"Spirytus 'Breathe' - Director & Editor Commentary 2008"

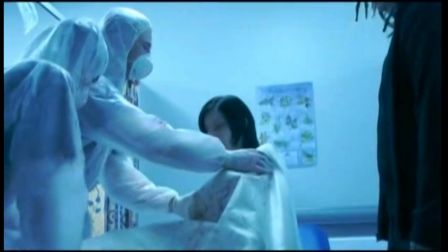Like I say, the colour contrast, we just upped it a lot more, just made it look a lot icy blue and dark.
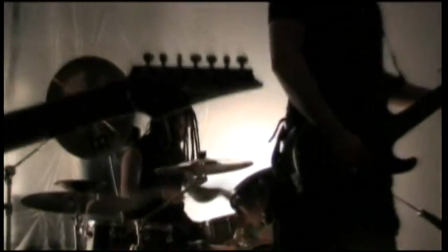And with these fades as well, it's just to go along with the flow of the music really.
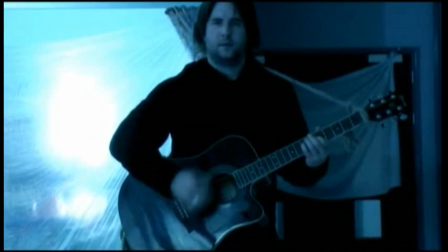Just keeping the energy and the rhythm of it. And Andy, not looking.
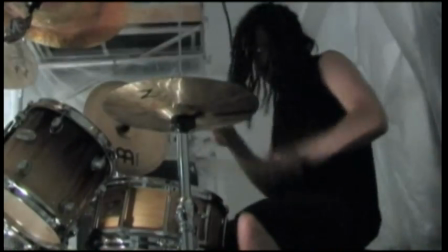Yeah, he said he didn't have a lot of charisma by my lecturers.
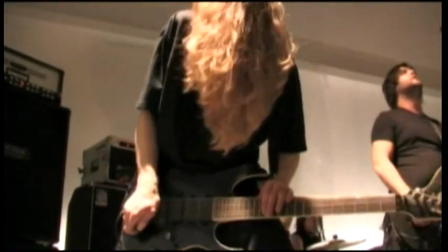Yeah. He didn't carry the performance well, but hey, it worked. And he was concerned through the acoustic guitar bit that he looked a bit like a gimp.
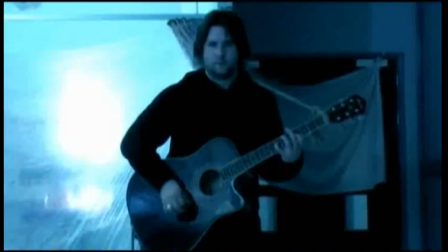Yeah. He made us kind of cut that down quite a bit. Yeah.
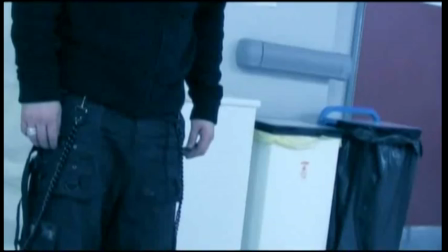But it was nice. You see a lot of the tracking shots, you see a lot of the jib arm shots as well that you use.
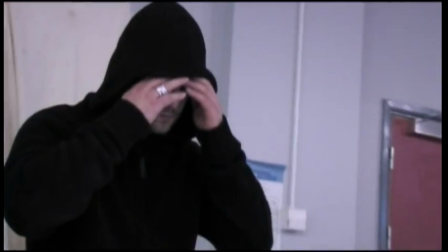Specifically editing was the hardest with, like say, syncing. I think that was the only part of the difficulty with.
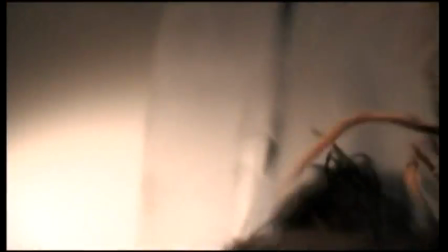Now that worked well. That was like a mistake. we didn't really manage it. We didn't really mean to do it like that, but when it happened, it was like, that really worked.
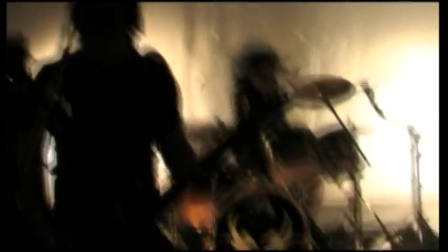And in the history of all types of things, mistakes are always possibly the best thing ever.
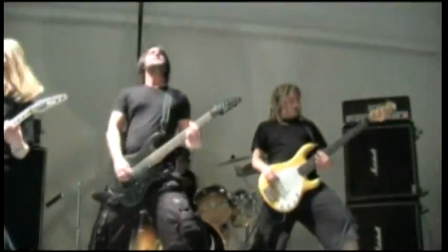Yeah. Because when we did the merge, we had that camera fuck up that actually turned out to be one of the best visual effects ever.
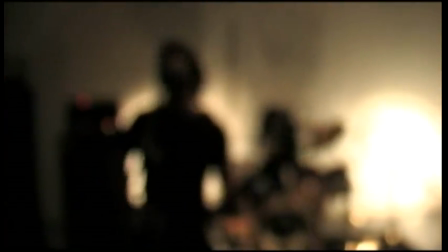Yeah. So again, that was a mistake. Yeah. I'd like to call it
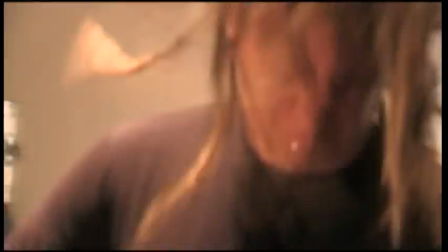an obvious mistake, but no, it's an accidental effect.
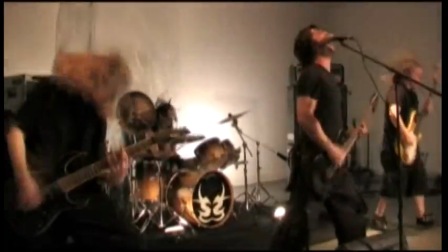I like to call. Yeah. Another thing that we did while we was filming it is a lot of focus pulling.
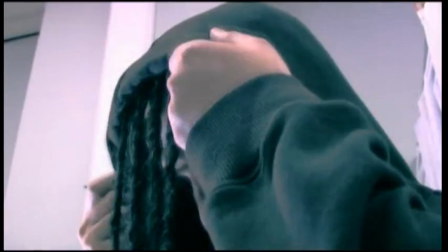That's what I wanted, just to get the depth of in and out of field, really, of just. It's just a different way of filming, really.
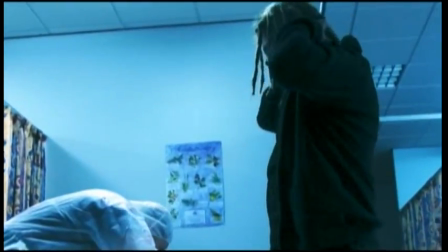I just thought it looked nice in previous music videos. Yeah, I think it works very well throughout this, because
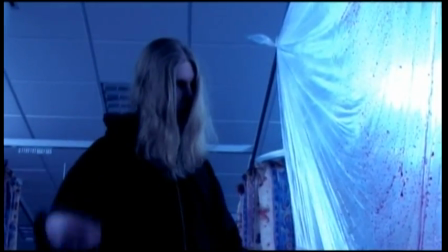obviously in a live situation, if you go to a gig, you just stood there watching it.
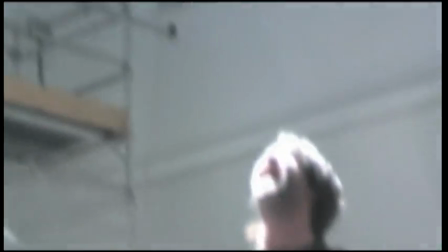Whereas this, it's kind of, you get all different angles, you get an entire view of the entire room,
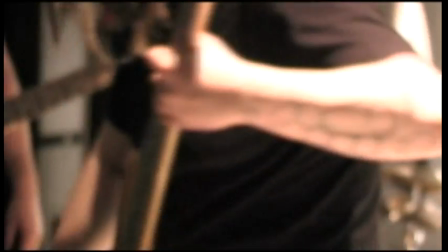you get to go close to each member, and the focus pulling is just kind of
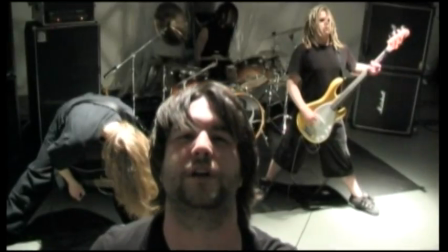it's just giving you a blurry effect that just works really, really well.